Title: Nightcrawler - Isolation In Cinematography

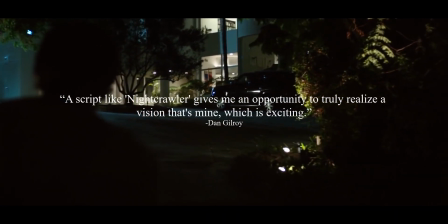(0:06)
A script like Nightcrawler gives me an opportunity to truly realise a vision that's mine, which is exciting.
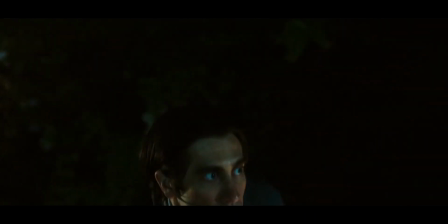(0:12)
Dan Gilroy is best known for his work as a writer,
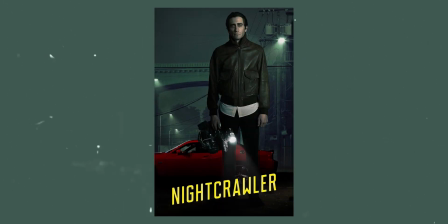(0:14)
but made his directorial debut with Nightcrawler in 2014 that he also wrote with an idea that he conceived in 1988.
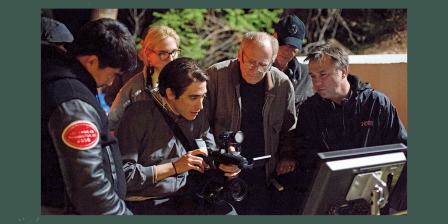(0:22)
Today I'm going to be going over the cinematography behind Nightcrawler, talking about the pre-production process,
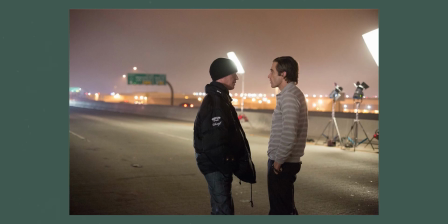(0:27)
how they create isolation in cinematography, and what equipment Robert Elswit used to create the look for the film.
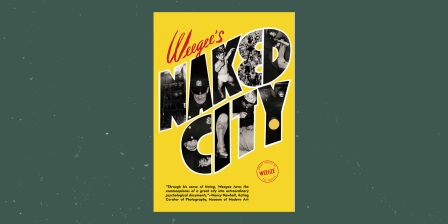(0:40)
After reading Naked City, a book based around a collection of photos from photographer Ouija,
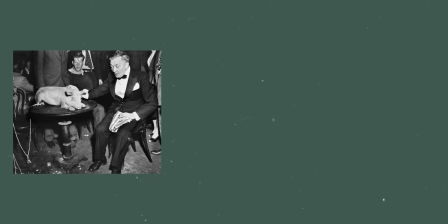(0:45)
who is best known for his stark black and white street photography that depicted realistic scenes of crime, injury and death which all took place in New York City in the 1940s.
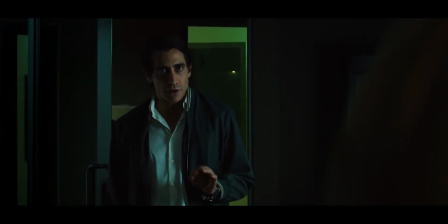(0:53)
This work led to Gilroy having the idea for Nightcrawler in 1988.
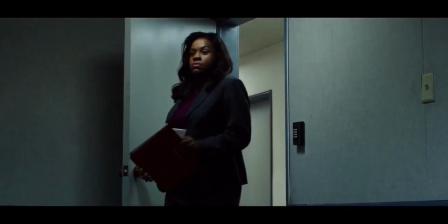(0:57)
He spent years trying to write a plot that worked, experimenting with murder mysteries and conspiracies.
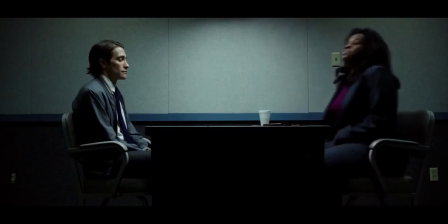(1:02)
When he was unable to create an interesting hero type, Gilroy envisioned an anti-hero as the lead.
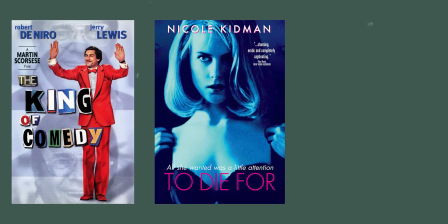(1:07)
He then used films such as The King of Comedy, To Die For, and The Talented Mr. Ripley as research on how to write a good anti-hero. When choosing who to cast in the film, Jake Gyllenhaal was Gilroy's first choice,
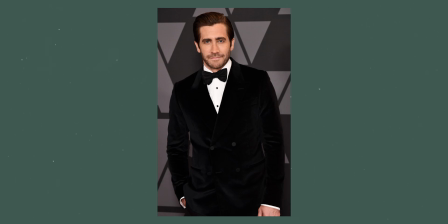(1:19)
but at the time he was shooting Prisoners in Atlanta, so Gilroy met him there to discuss the script.
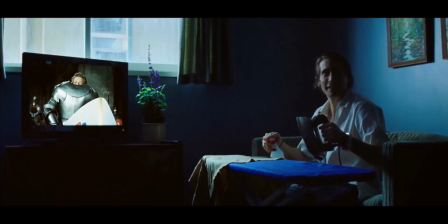(1:24)
After becoming heavily involved in the film, Gyllenhaal did everything from choosing crew to watching audition tapes.
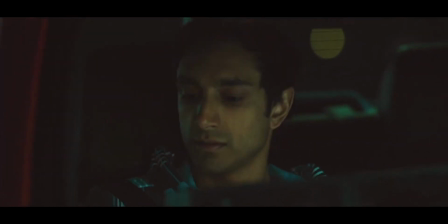(1:29)
As for Rick, it was a different story, as they had 75 actors audition for the role,
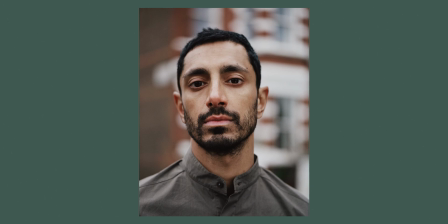(1:34)
and when Riz Ahmed went to discuss the script, Gilroy said that he had seen his previous work and he was not fit for the film,
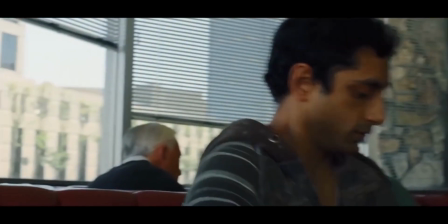(1:40)
until he watched his audition tape and within the first minute felt confident of his ability.
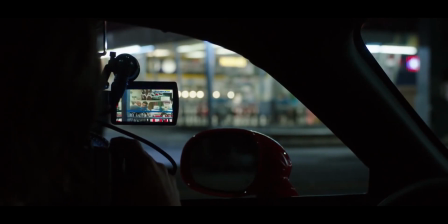(1:45)
When principal photography began, some members of the crew didn't believe that there was enough time to film every scene and thought that at least 15 pages would have to be cut. However,
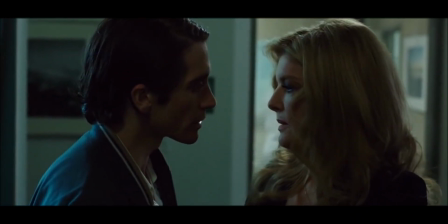(1:53)
Gilroy took this as a personal challenge and after wrapping remarked that there was never a day that filming was not completed
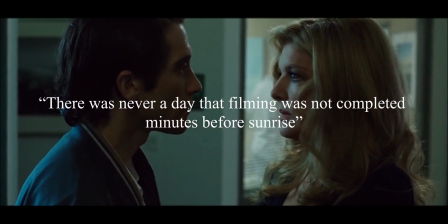(1:59)
minutes before sunrise.
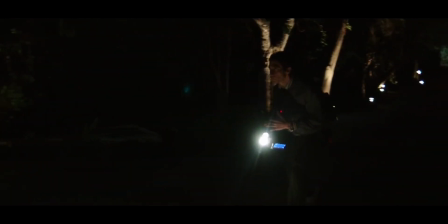(2:00)
They screened an unfinished version of the film at the 2014 Cannes Film Festival, with several distribution companies competing for the rights to the film, including A24, Fox Searchlight Pictures, and Focus Features, with Open Road Films acquiring the distribution rights in the US for $4.5 million.
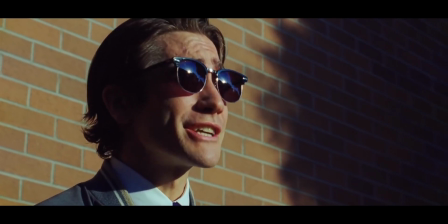(2:16)
When it came to marketing the film, a fictional video resume for Lou was posted on Craigslist, as well as a few LinkedIn and Twitter profiles being created.
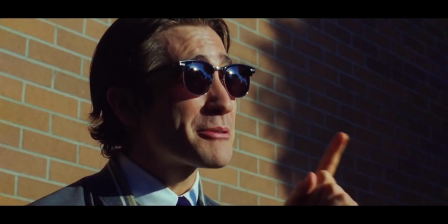(2:24) You have to make the money to buy a ticket. You have to make the money to buy a ticket!
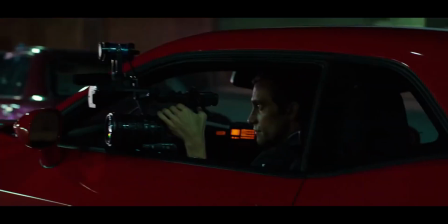(2:31)
It was subsequently nominated for several awards, from Best Original Screenplay at the Academy Awards to 4 nominations at the BAFTAs.
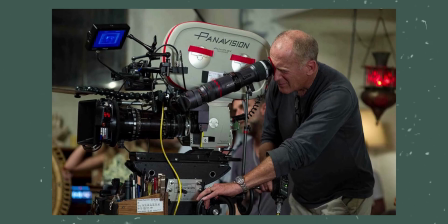(2:45)
Elswit created an eerie beauty of LA through pictures, from the neon lights to the dark corners.
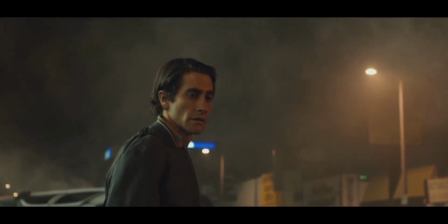(2:50)
Throughout the film, both Gilroy and Elswit agreed to avoid famous locations and instead focus on the realistic and functional side of the city.
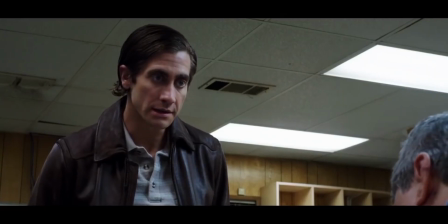(2:57)
In order to isolate Lou from the rest of the characters,
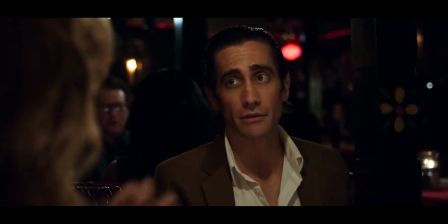(3:00)
Elswit often used a shallow depth of field when shooting him in order to bring him out from the background and create depth between the two.
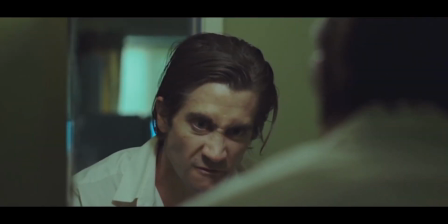(3:06)
He also uses a lot of frames within frames, which are much more apparent later on in the film, but is yet another technique used to separate him from anyone else.
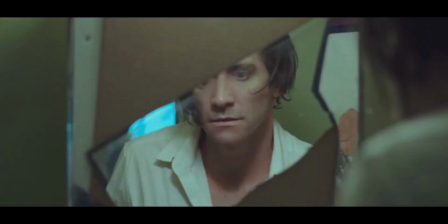(3:15)
Elswit often used a tight frame when shooting Lou, as this allows the audience to focus on him more than anyone else in the frame.
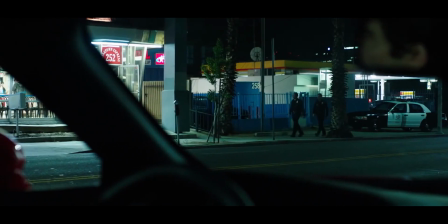(3:21)
Paired with the shallow depth of field and rarely frame within a frame,
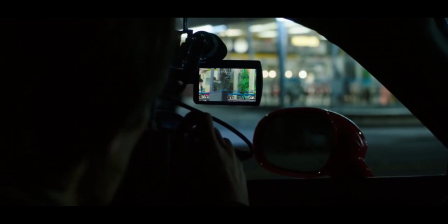(3:24)
creates a feeling of not only isolation but unawareness, especially when he is in the moment of shooting an accident.
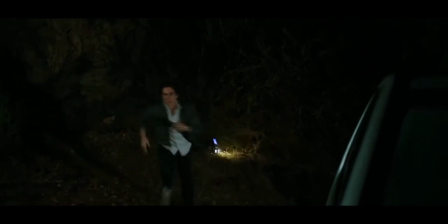(3:30)
Another way to portray isolation is to shoot very wide as opposed to tight. This can not only create the sense of isolation but loneliness as well.
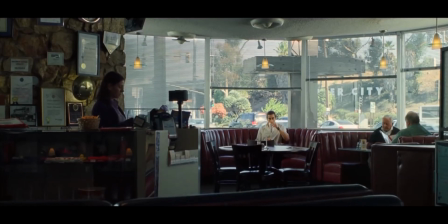(3:38)
For example, the scene that takes place in the diner, we have Rick in front of the rest of the restaurant,
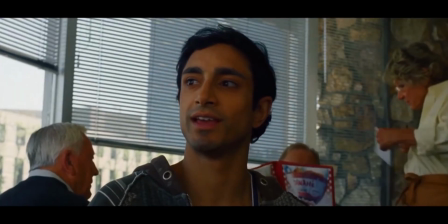(3:43)
with customers behind him and a pretty deep focus as well as having a good light shine upon him.
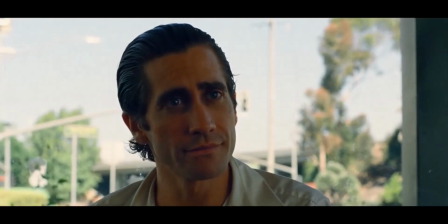(3:47)
Lou, on the other hand, has been placed in front of a large window, creating a strong source for Rick but leaving him in the shadows.
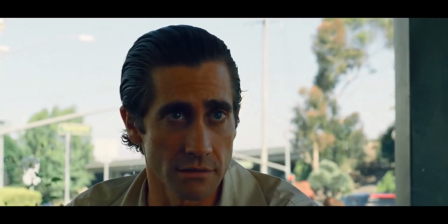(3:54)
Both, however, are shot in the centre of a frame, which is often used to create tension between characters.
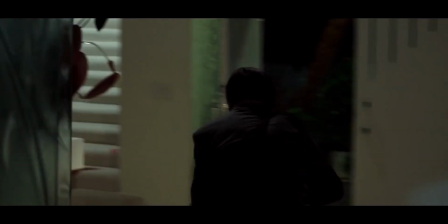(3:59)
Elswit also uses movement to his advantage, by staying stable for the majority of the film,
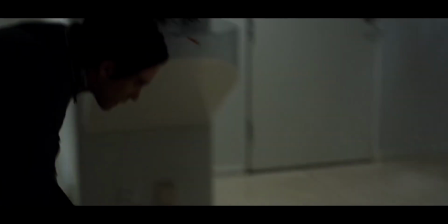(4:05)
but when Lou is filming a crime scene, mirror in handheld, creating a very tense atmosphere to the already intense scene.